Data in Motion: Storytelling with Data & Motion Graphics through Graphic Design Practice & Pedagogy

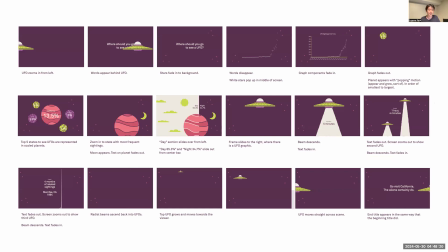3:55 cognitive load theory which is the concept that students have already learned from the user experience course can be applied so students challenge are challenged to reduce intrinsic cognitive load by breaking down the content and making sure that each scene doesn't present an excessive amount of data.
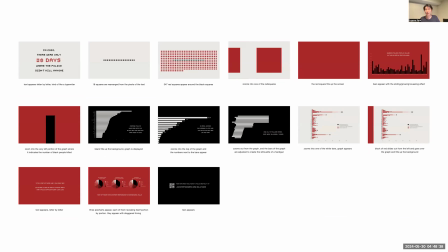4:13 Students are also reminded to minimize extraneous cognitive load by making sure that the visualizations don't have too much detail or aren't too experimental. Through storyboarding, students not only get to plot out the narrative arc of their animations, but they also have the chance to work with figure-ground relationships,
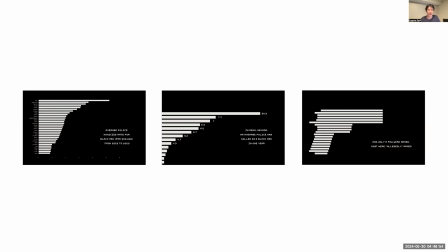4:30 and they are also expected to treat graphs as images to establish signifiers and metaphors that can reinforce the overall tone or message behind the animation. So in this particular sequence, the decision to transform a horizontal bar graph into a silhouette of a gun was a nice touch.
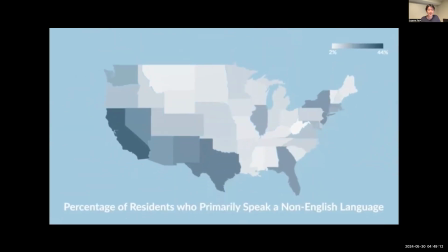4:50 And when presenting a dense graph or map,
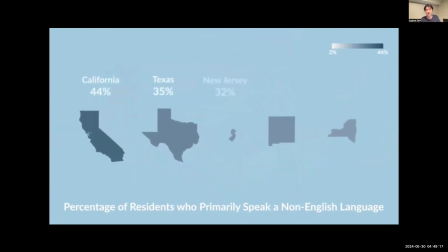4:53 students are advised to filter the visual into smaller multiples, making it easier for viewers to process the scene.
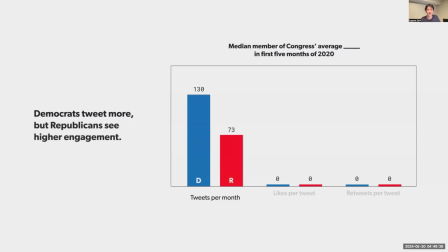5:01 Unlike traditional motion graphics projects, data visualization requires intentional pauses to allow viewers to catch up and process what they see. So just like in any UX class, students have to test their clips with their peers to make sure that the pacing of the animation is appropriate.
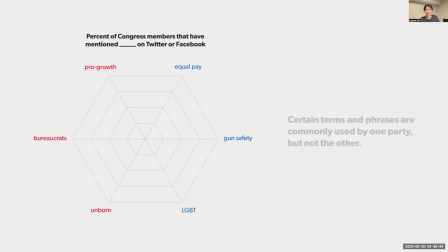5:19 So in closing, this project brings together the formal qualities of graphic design, UX principles and methods, empirical thinking, animation, and storytelling all into a one to two minute video.
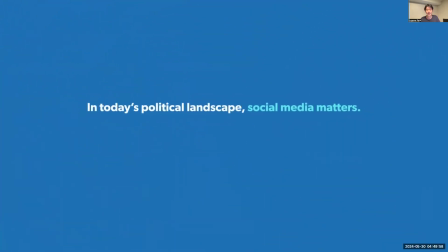5:33 And the intention is to equip students with experience and tools to engage audiences with data beyond static presentations. So thank you all for watching and I look forward to our discussion in New York.